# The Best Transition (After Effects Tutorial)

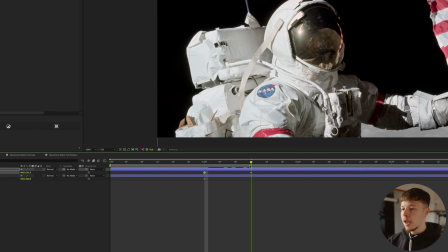[8:15]
And then this image, I'm just gonna move over to one side. And then I'm gonna take this other image and move it over to the other side.
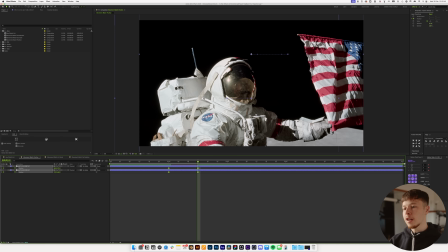[8:22]
Easing is super important when it comes to this specific cut, because otherwise it's just gonna look a little bit funky.
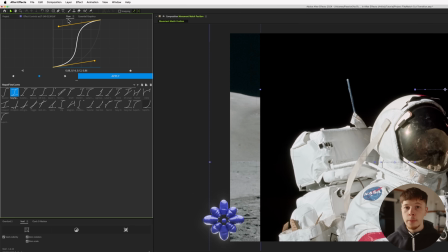[8:28]
But essentially what you wanna do is, if you are a member of the Patreon, you can go in and download this, which is Sexy Speed, so you can add that.
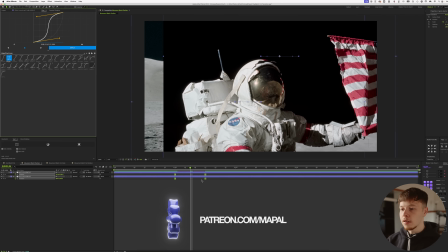[8:35]
Or you just wanna go in and make sure the easing looks pretty nice. And then in most cases,
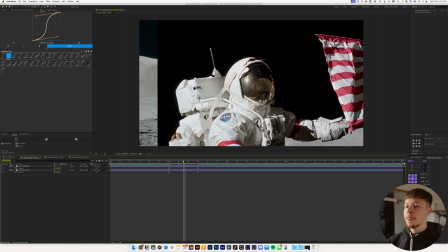[8:40]
in where you're switching between the scenes in the middle of the movement, you wanna make sure that you cut where the most movement is happening.
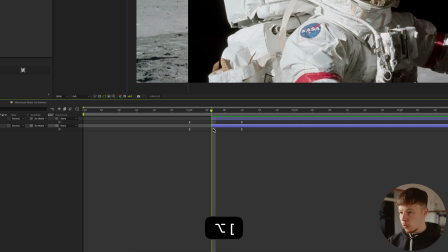[8:47]
So let's say right about here would be a pretty good spot to cut it.
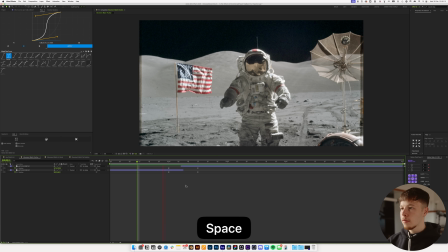[8:53]
So it'll cut over from boom to that. So, and here we are solely relying on the movement of the cut to carry over the animation.
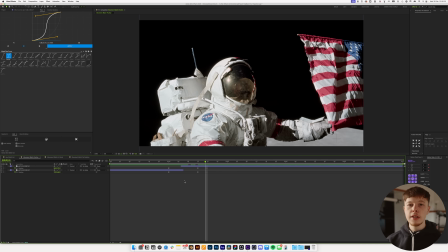[9:05]
And this is what I was talking about earlier with using momentum to drive the attention,
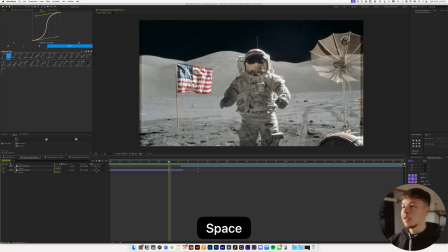[9:10]
which is one of the most powerful tools that you need to utilize in animations. This is how you can dictate where someone looks, is with the motion. So super simple. There's nothing really fancy going on, except for we do have a little bit of a cut here, and that's all.
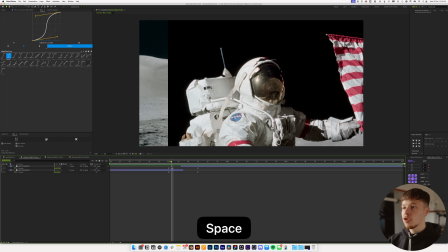[9:25]
We just have some movement that makes it so we kind of match the pace and the movement of the 2 images to cut between them.
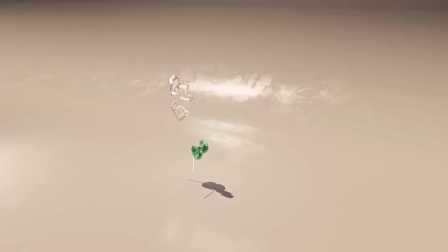[9:32]
Next up, we have a movement match cut again, but this time using scale. Again, super easy.
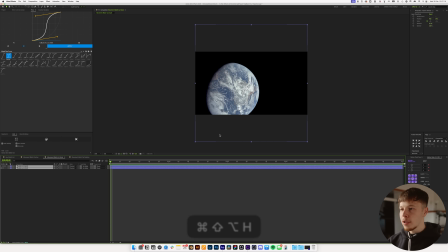[9:37]
I have 2 different images. One is a very large image of Earth, and then one is further away. Now, I'm just gonna take this and scale this down a good bit more here, and then I'm just gonna place it kind of where in the center here, and then I'm gonna hide that,
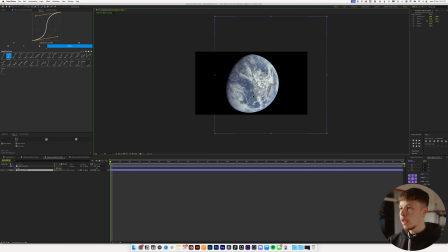[9:52]
and I'm gonna place this roughly in the center as well. And now we could just do a hard cut as well.
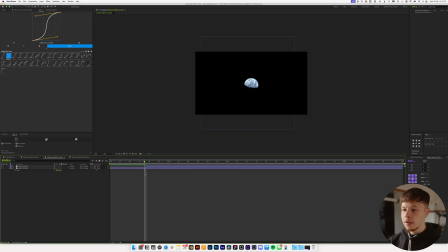[9:58]
That would, and legitimately that would work in this instance because we have close and then kind of zoom in. But to give it a little bit more spice, what we can do is play with the scale. Now we can do this the same way that we did before by animating the scale individually, but one way I like to do this is actually using a null.
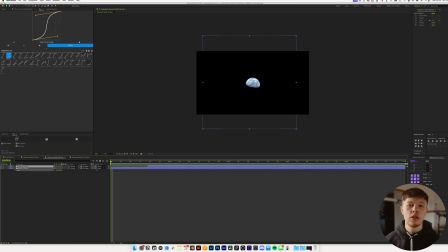[10:15]
So you can use Void or you can use a regular null, it doesn't matter. Void is a free plugin.
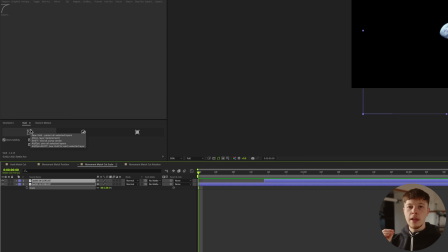[10:19]
But what I'm gonna do here is I wanna make sure that my zoom is in the middle of the composition.
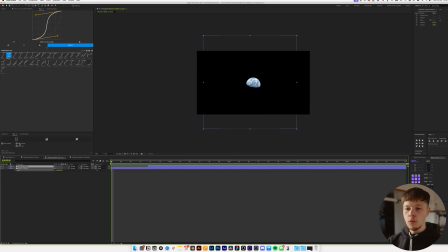[10:24]
So I'm just gonna click while having my layer selected.
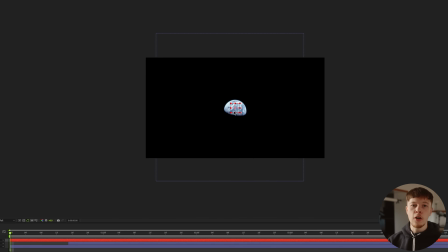[10:26]
I'm gonna shift click the void, which is just gonna create a null in the middle of the composition, just like a regular null would, but just a little bit faster than right clicking, blah,
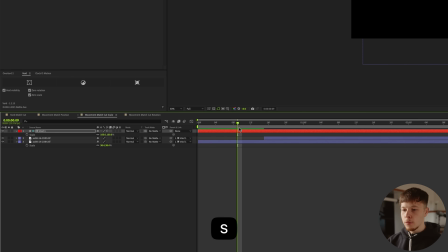[10:34]
blah, blah, whatever. Anyways, we're gonna go here, we're gonna hit S to bring up the scale, and then we're gonna keyframe that,
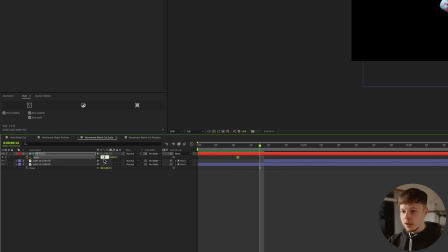[10:39]
and then we're gonna go forward a little bit, and maybe increase this maybe 110,
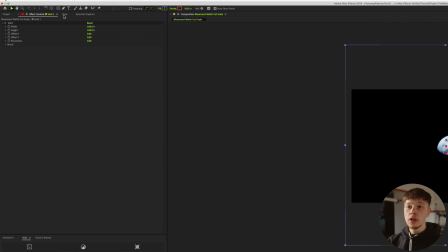[10:44]
120. You kind of want to play around with the value a little bit. And again, we are going to use the sexy speed, and it is so sexy because it is so versatile.
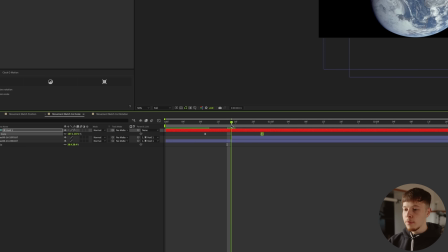[10:52]
And then we just, again, want to place the cut right in the middle where the motion happens. So if I open up, you see, this is where the cut happens.
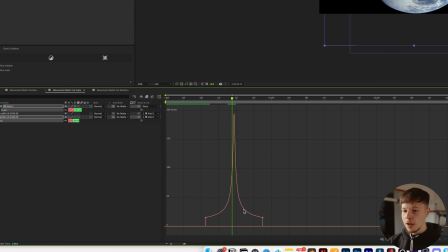[10:58]
If I open up the graph, we pretty much have that right in the middle. And we can always go in and fine tune this.
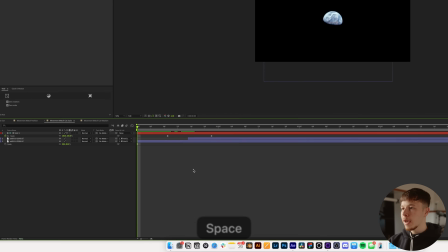[11:03]
You just want it to be roughly in the middle. It doesn't have to be perfect, but let's play this back and then see, boom, flawless.
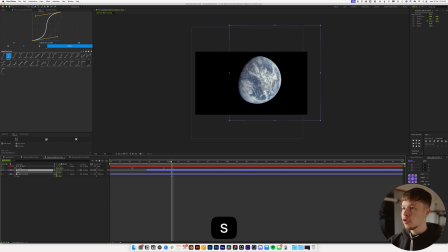[11:11]
Now you can go in, you can play with this, change the scale to make sure that we actually, you know, accommodate the increase in scale, but a very, very super simple little, you know what I'm saying, just a little ta-da, boom.
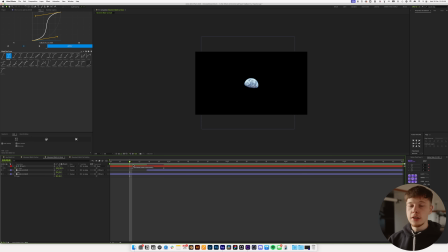[11:26]
And you can spice this up even more, like in the Johnny Harris tutorial where we talk about movement, but also using blurs to kind of cut between them, which can work super nice if you just want to blend it a little bit more.
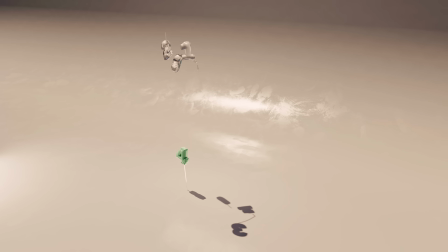[11:36]
Now, last but not least, we have rotation. And again, the principle is pretty much the same. I did this poster recently where I used this technique and I thought it looked super sick.
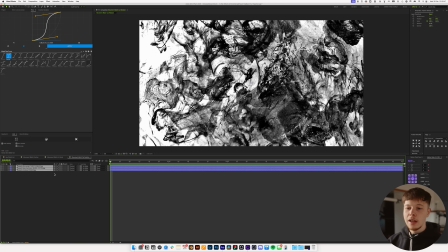[11:44]
So I figured I'd throw it in here as well because it is a nice little, I guess a nice little transition if you are working with something that is circular.
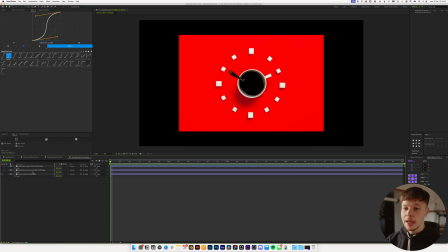[11:52]
Most of the time that works the best, although you don't really need that to be the case. But we have this image here, and then let's show up the next.
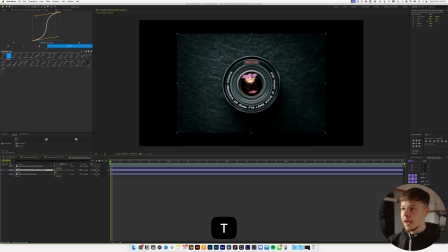[11:59]
And I'm just gonna hit T to bring up the opacity and scale this down a little bit. So I can either pick if I want to play with the, or if I want to have it at the size of the cubes or the size of the coffee.
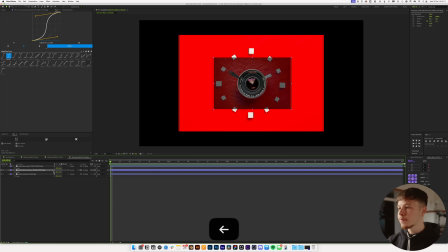[12:10]
Now I'm just gonna have it at the size of the coffee because I feel like that is the center focal point. And then I'm gonna increase the opacity again,
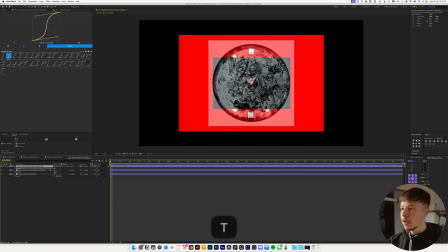[12:19]
and then I'm gonna do the same thing for our last little bit here, whatever this thing is.
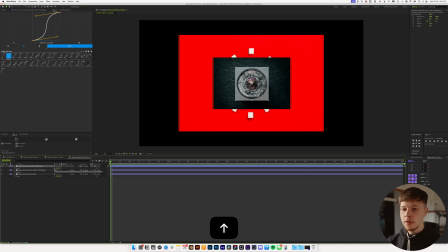[12:24]
Scale that roughly to be, boom, make sure that is centered up right there, hit T and cut that open. Again, we can just move these out a little bit so that we just have a little bit of movement here, boom, boom. And already it kind of works because it's all centered, but what we are gonna do, same thing as we did just a second ago,
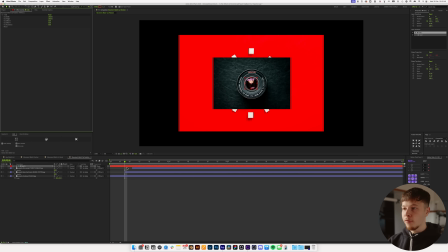[12:43]
we're gonna select all of these, I'm gonna hit shift and then I'm gonna create a void to make sure it's right in the center. And this is super important
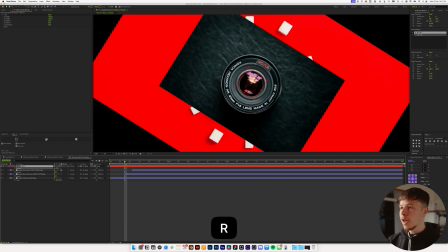[12:49]
that your object is in the center. So like if you had a wheel, you wouldn't want it to wobble wonky.
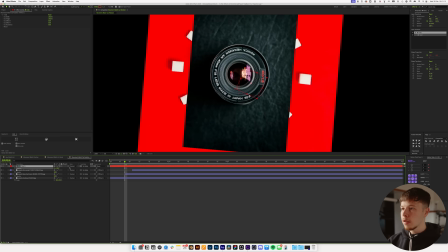[12:54]
If I were to drag this down here and then rotate, you see how it's not aligned in the middle.
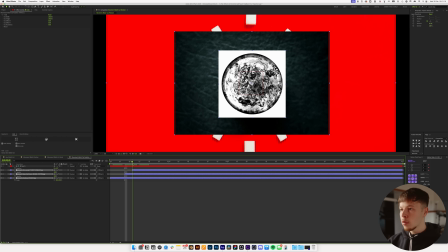[12:59]
So it's actually super important that these are perfectly aligned in the middle for this to work as well as you want it to.
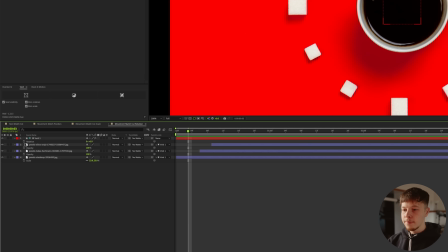[13:07]
But from there, it's all about taking the rotation, keyframe the rotation, again, move forward a little bit.
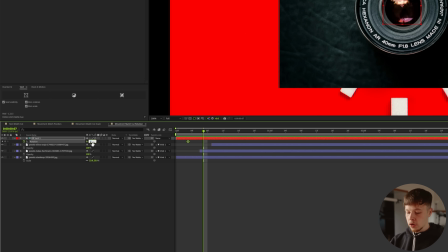[13:13]
And I mean, you don't have to go a full circle around. You can just do something like 45 degrees.
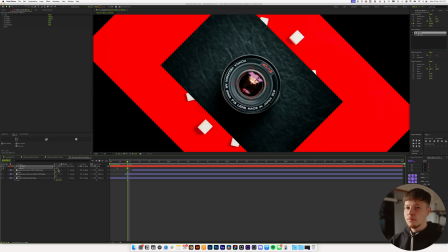[13:18]
The good thing about a circle is it's perfectly round, I guess. So you can just do a little bit, boom.
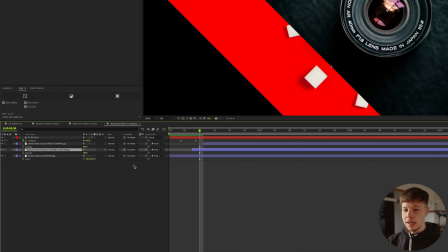[13:25]
And you can always counter that by taking the layer before it and just do a
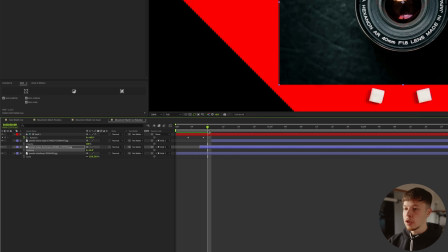[13:29]
-45 so that it actually finishes in the position that you want it to, which is, you know, just always a good thing.
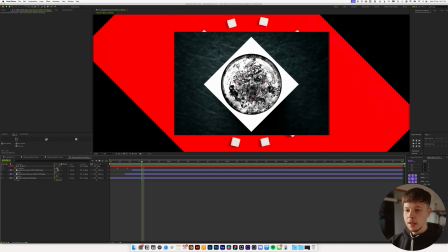[13:36]
And then we can just go forward again, and then let's put it to 90, so another 45 degrees.
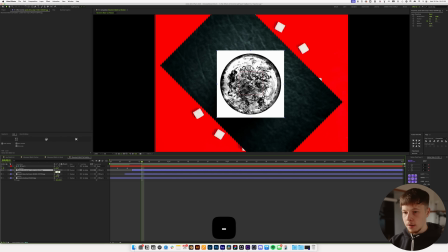[13:41]
And then I'm just gonna take this and do a -90, because that'll be going a full 90 degrees from where it started. And let's just take them and add some sexy speed. And then we can just cut these right as they transition.
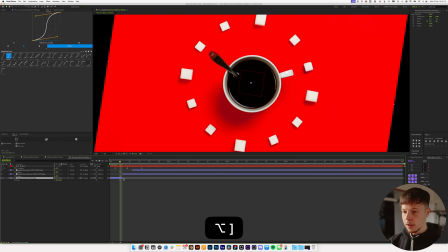[13:54]
So maybe move this over just a little bit here and cut that. So we get a nice little cut on the movement.
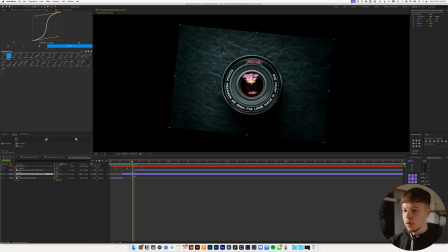[14:00]
And the same thing here, just wanna make sure we are cutting right in the middle of the movement to get the best effect that we can.
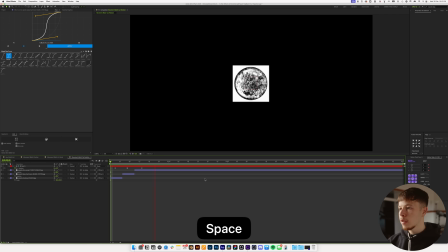[14:07]
And just like that, we have a nice little transition there.
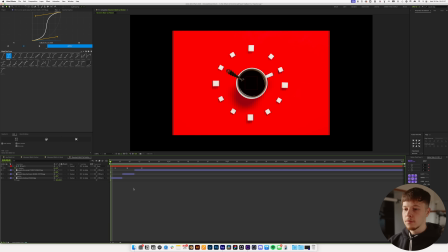[14:11]
Again, we're just using the movement to cut between the three, and it feels nice because, well, it's you cut into the movement, you have something that feels familiar in each frame.
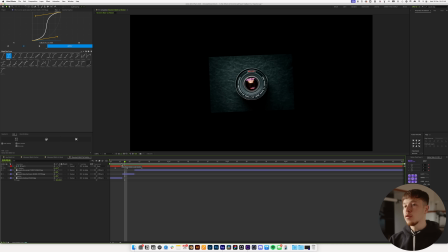[14:20]
This works for scenes, it works for text, it works for individual elements. We have a tendency to overdo transitions. They don't always have to be something crazy. Just a quick little tip, in this example, you can also just use the invert effect.
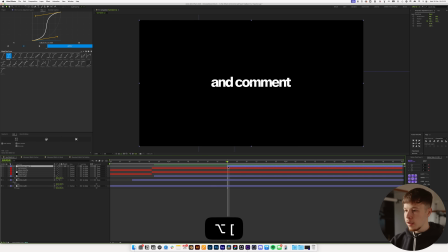[14:33]
So if you add invert to an adjustment layer, and this I like doing just a little zip zip. So maybe 2 frames, go a frame over, and then just give it 1 frame. So it's kind of like a quick little stutter, and that just looks super clean.
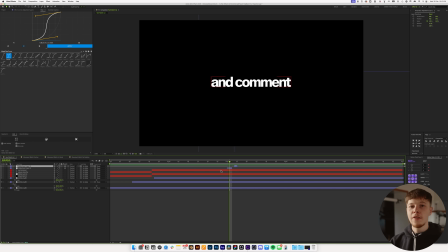[14:47]
And you can cut anything in here. Like it doesn't even have to be the same color. It's just the fact that it kind of flicks a little bit. super, super nice to transition with. But with that being said, that is pretty much it for this video. I hope you learned something new about transitions, because they are a big part of what we do as a, in general, like professional thing. Like we have to transition between a lot of things, so it's nice knowing them. With that being said, I just want to say thank you to Artlist for sponsoring this video. Shout out my Patreon if you are a member, or if you're not, you can just become one and you can get access to project files and stuff like that. And with that being said, I just want to say thank you, and I'll see you again very soon. Peace out.